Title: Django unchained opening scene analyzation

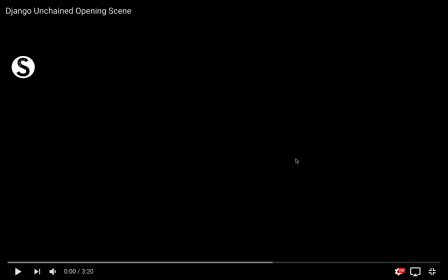3s
Hello, today I'm going to do a director's cut for the Django Unchained opening scene.
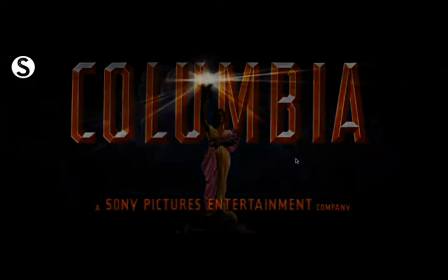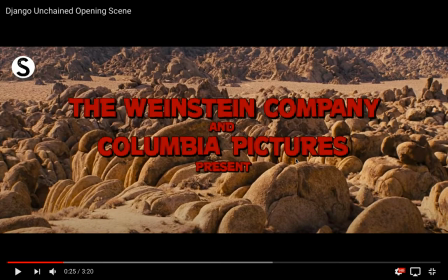23s
So straight away we have an establishing shot of what it seems to be like the desert. We can already hear a sort of country music start to play in the background.
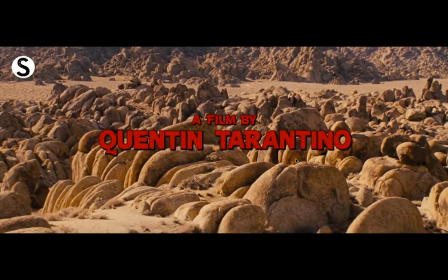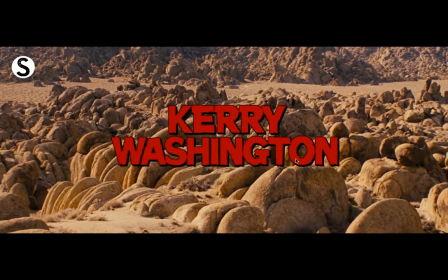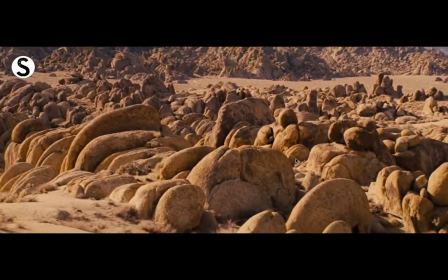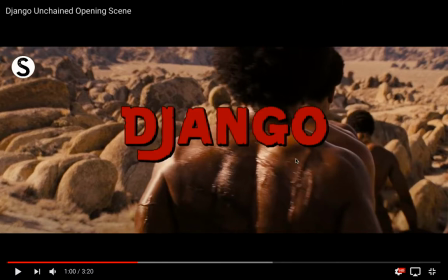67s
So just then we see it pan down towards what we think is a group of slave travelling in a line. And what we've got right here in the middle of the screen is makeup mise-en-scene which is scars. We can see that very clearly right in there in the front.
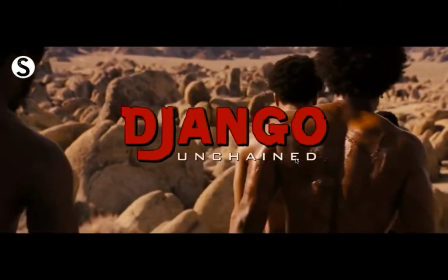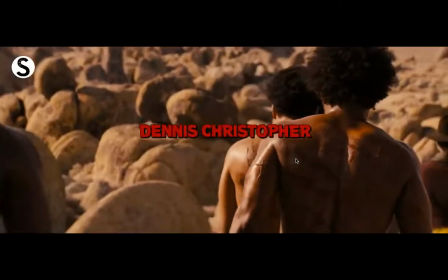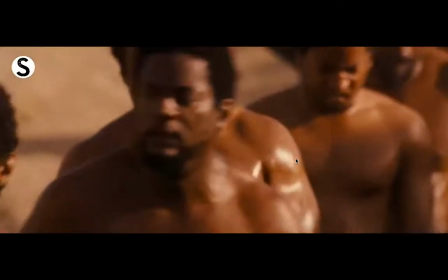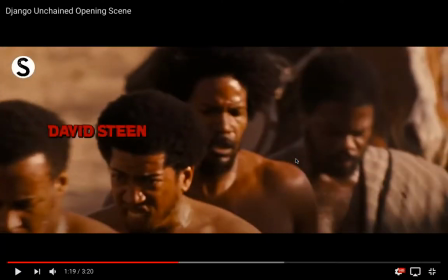105s
Just then we see a switch to the front of them, getting a close-up of all their faces to show their facial expression is very upset. and what they do here is they again this one in the middle is the main
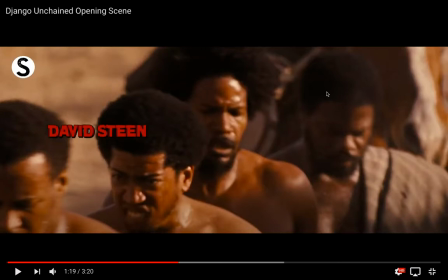121s
character this one here so purposely make sure your focus is on him so later on you can get a connection with him so
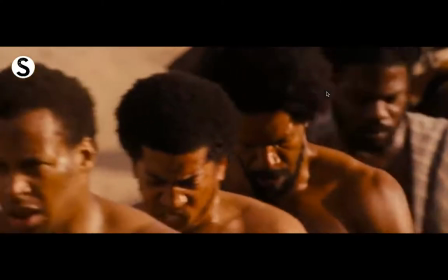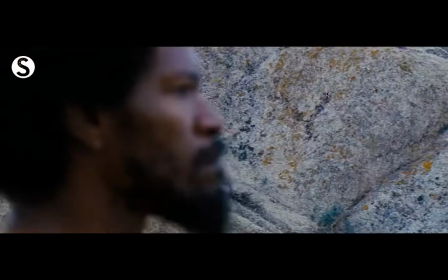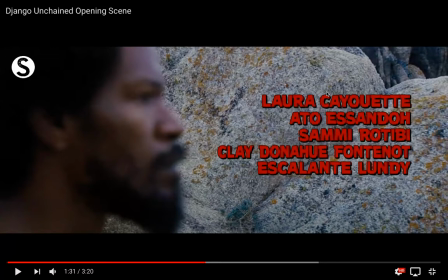143s
we have an extreme closer from the side and we can see the same character that was in the middle of the other screen so
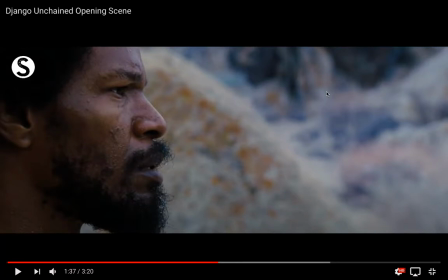157s
what is just done there is it's focus pulled from the background to the front to get a close-up of the face again which we see is sweaty and it's negative we get negative connotations from this extreme close-up then
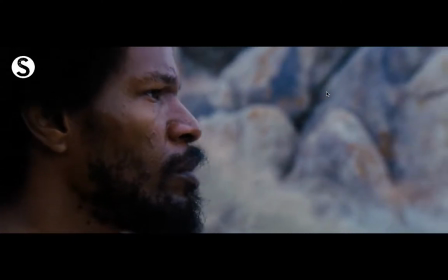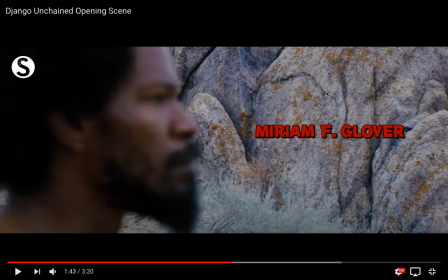179s
focus pulls to the the a wider feel of the feel of depth to again show the background and show that they're in what seems to be an unfamiliar place like a desert or somewhere harsh.
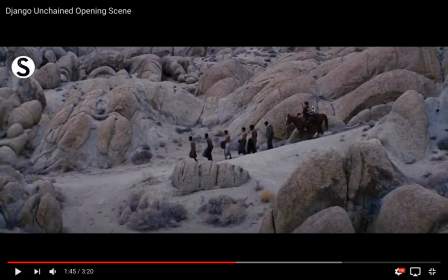199s
Right there we have what an action, a very quick match on action zoom outwards so we get a wider shot of the area in the harsh environment they're in.
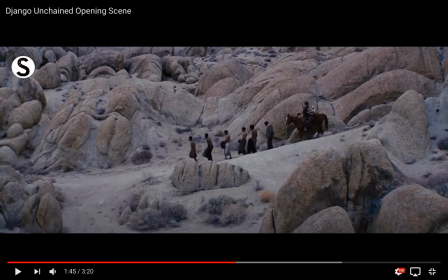211s
We also were able to see the modular line. what specifically we can see here is the levels used when creating the scene we see the man on the horse in the background is significantly higher than the people on the floor and later on
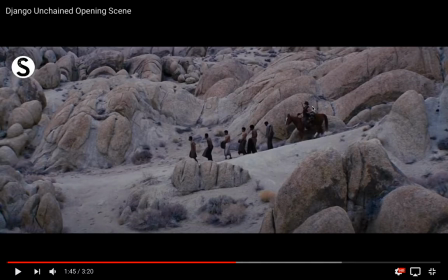229s
you find out in the movie that these are the slaves and this is the person owning them but this is a way for them to show the audience how he has power over these people just through just with the levels that they use but again we get uh the rule of thirds we see the main character right dead in the middle so